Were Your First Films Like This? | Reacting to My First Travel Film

What is my focus here? Oh, what an ugly color grade. Oh my god. We all start from somewhere, right? I assume if you watch old projects or videos of yours, you get a little disgusted with yourself. I know I do. And today you're about to witness that disgust. This is the first travel film that I ever created when I moved to Jaco, Costa Rica. So it's about this small town in Costa Rica. This was maybe seven or eight years ago, and it was with a Canon T5i, which is not mirrorless. It doesn't shoot 4K, only 1080p. I don't think the slow motion is even HD, is even 1080.
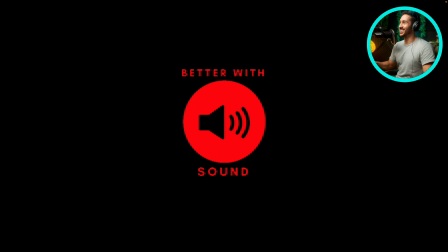(0:42)
So get ready. All right. So already I start off the video with better with sound. Clearly I had Facebook in mind. This video, I ended up promoting to the general area in Costa Rica.
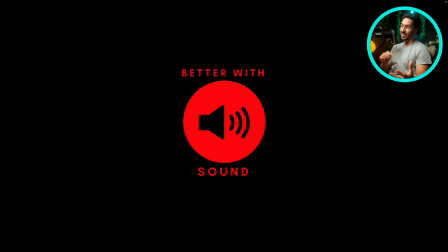(0:58)
And just from promoting this on Facebook, I did get lots of business shooting videos for different companies and stuff. So it worked out. Whatever I was trying to do, it worked out well. But it's interesting that I'd started with this, clearly knowing that people on Facebook will watch a video without sound.
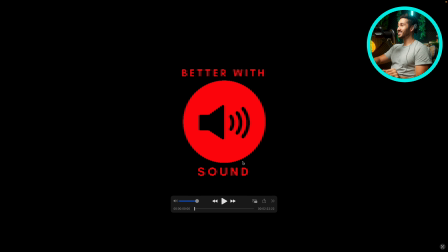(1:17)
And I think I put effort into the sound design. I don't know. All right. enough talk let's watch nice animation in big small a little suck back there
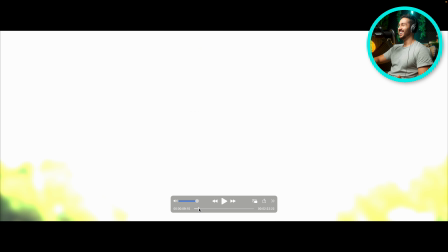(1:30)
oh look at that shot look at that look at this like film burn gross film burn look at
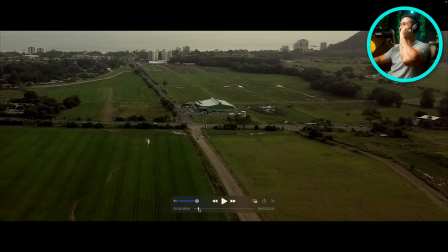(1:37)
this shot what is what is my focus here my focus is this this supermarket and what is this grade it's like It's incredibly dark. It's dismal. I think what I was trying to portray is early, early morning, but gross.
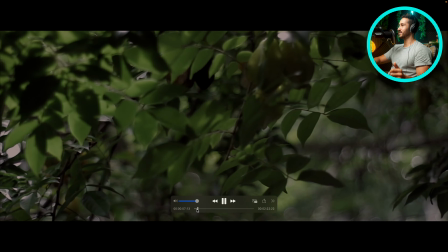(1:53)
Yeah, so we have nature. I wanted it to feel like Hako is surrounded in nature, because it is.
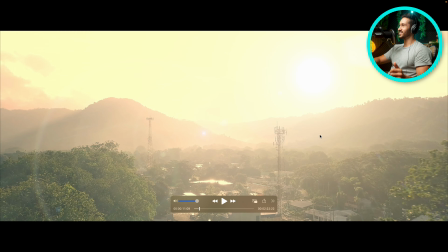(2:00)
Look at that shot, too. Just gross. That's not bad.
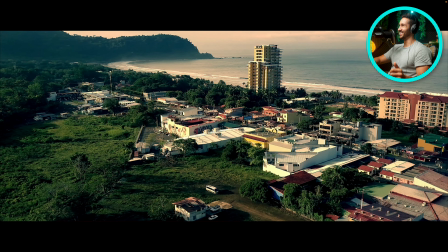(2:07)
I have the birds. A little speed ramp. Another crappy speed ramp.
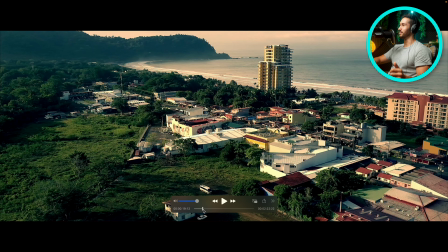(2:13)
I should have added some motion here, some type of motion blur to make it seem a little bit better,
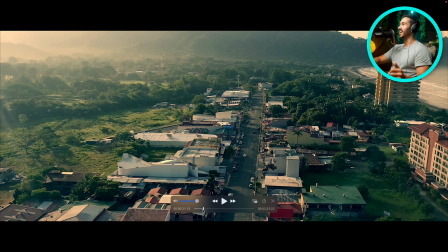(2:20)
but my house was right over, I think right over here. It's a very tiny town. I think it's a town of like 9,000 to 10,000. Perhaps it's grown since I lived there, but yeah, I think this shot was with the Mavic 1.
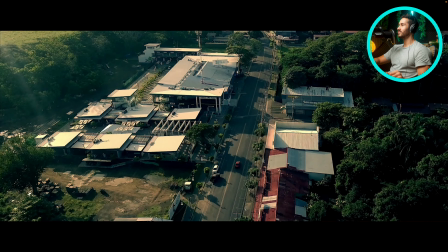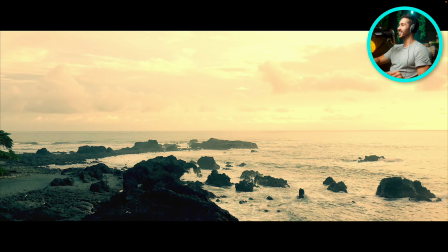(2:42)
Okay, waiting for the buildup. Look at that gross shot. Oh, what an ugly color grade. I was trying to go for a teal and orange, but it just looks bad. Sheesh.
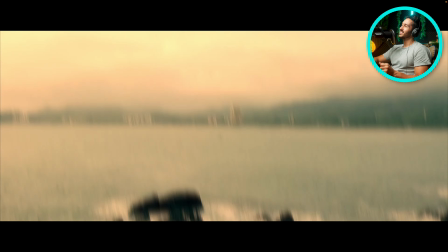(2:56)
Oh, here's the riser. Whoa, back to color.
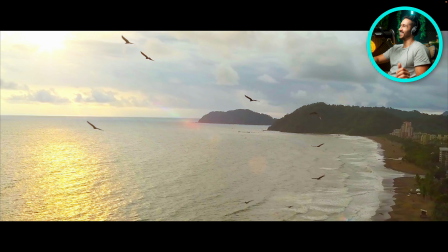(3:01)
Better color.
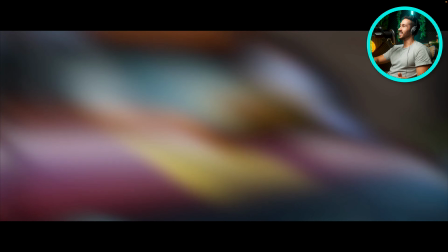(3:05)
All right, that's kind of a little match cut there. Let me go back real quick.
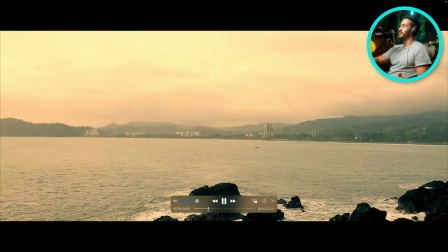(3:11)
All right, so we have the buildup of the song. We have the riser increasing.
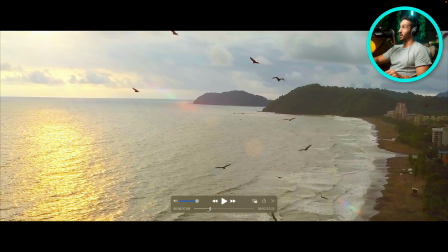(3:17)
Some type of shake transition. So we have the shot of these, what I made the sound effect as, which was a seagull, but they're not seagulls. But the sound effect is a seagull.
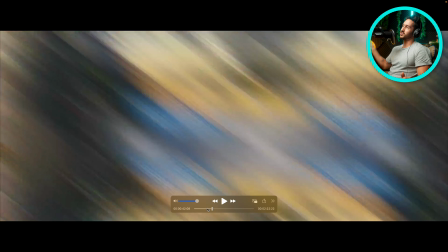(3:28)
I have another seagull flying in, and I made sure to animate the sound, so the sound comes from the right headphone to the left.
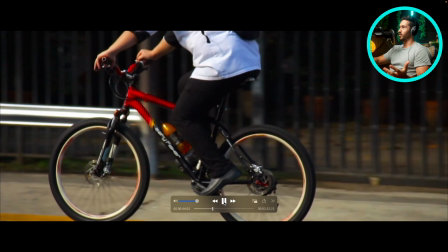(3:37)
It should have been more center. Another little transition of a, I don't know why, a person riding the bike backwards.
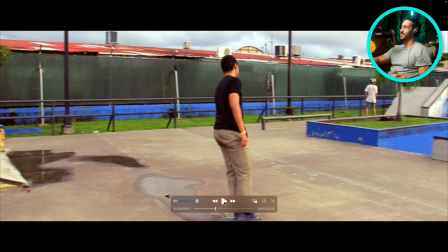(3:44)
All right, that's a nice little match cut, a motion match cut of everyone moving forward. in their daily life.
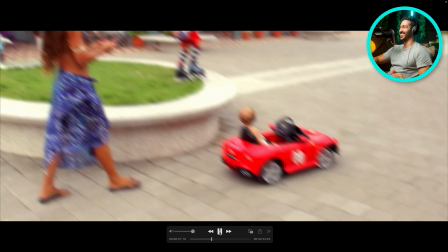(3:52)
Let me put this down here. Oh my god, it's me shooting a basketball.
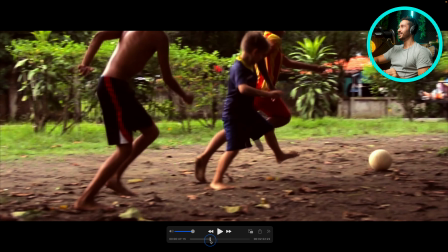(3:59)
Oh, it's so bad. Okay.
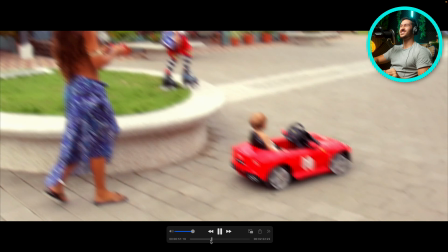(4:05)
Skateboard. Oh, kid is getting it.